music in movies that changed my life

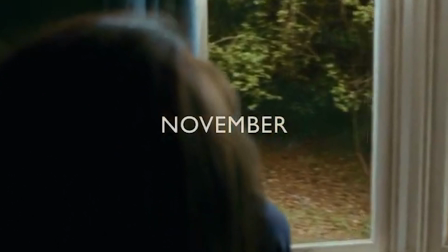486s
It's not the greatest cinematic experience ever, but I need to be honest,
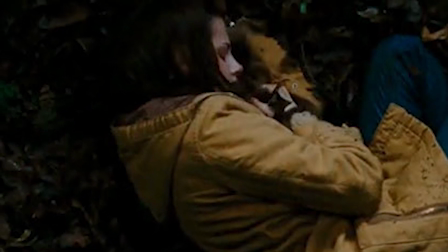489s
this song and scene did do a little something something for me and isn't that the point of any movie or any art form
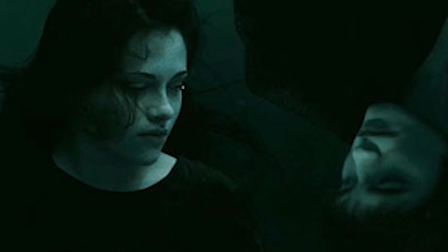495s
that your audience has some emotional connection to the art and i was maybe 13 years old at
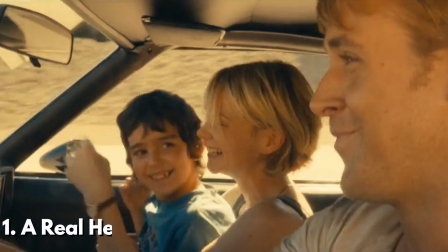501s
the time my feelings are valid and i stick by it number one a real hero from drive it's been more than a decade
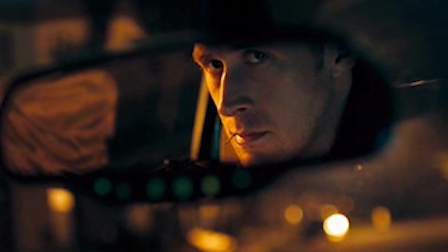510s
and the chokehold this song has on me has not loosened even a bit the song and the movie are so synonymous with each other i can't think of the movie
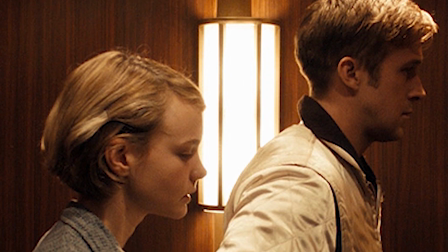518s
without thinking about this song and vice versa.
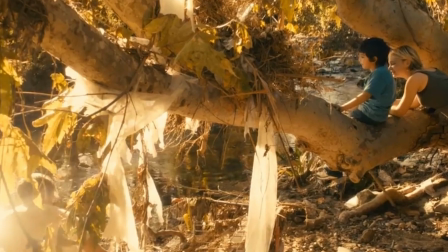521s
I play this song and I can still vividly see the idyllic scene of Ryan Gosling as the driver living out a what-if
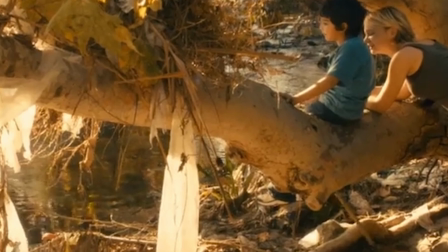528s
scenario in his mind of being as the song states a human being and a hero to Carey Mulligan's character and her son.
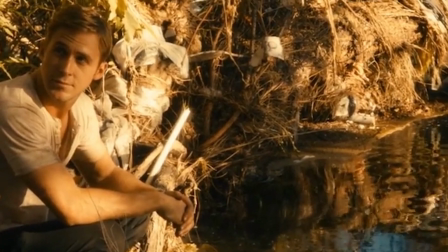535s
I can feel the emotions as if it were the first time I watched it as well as the emotions of the driver.
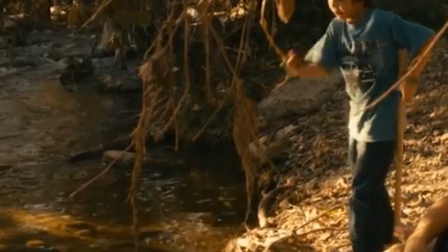540s
This longing, this amazing feeling of possibilities finally opening up for us, wishful thinking with a twinge of sadness.
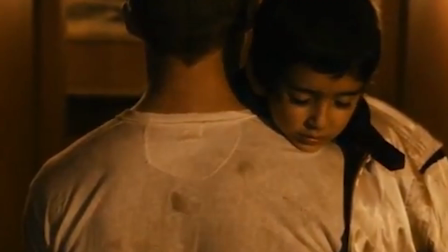547s
I think the fact that this song comes quite unexpectedly and is so soft in comparison to the rest of the soundscape and narrative of the film really hits the audience hard.
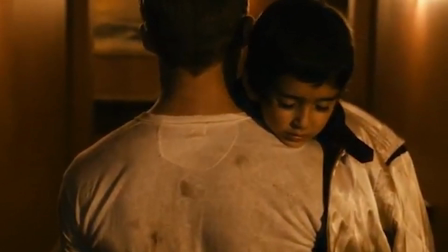556s
The dreamy, soft, electronic melody makes for an unexpected yet very welcomed interlude.
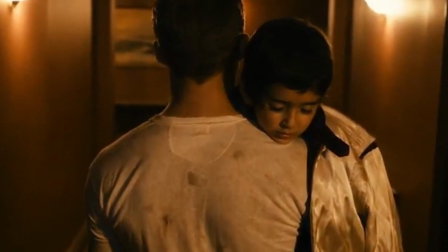561s
For a man of few words, we are transcended into the driver. We know how he's feeling and what he's thinking.
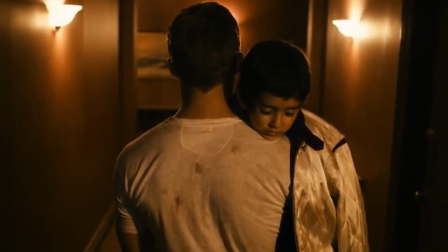567s
I just can't get enough of it. So what do you think? Do you agree with this list?
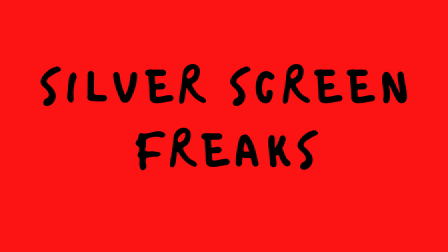572s
Comment down below which music movie scenes resonates with you the most and don't forget to like this video and subscribe to my channel for more movie and tv content thanks i'll see you soon bye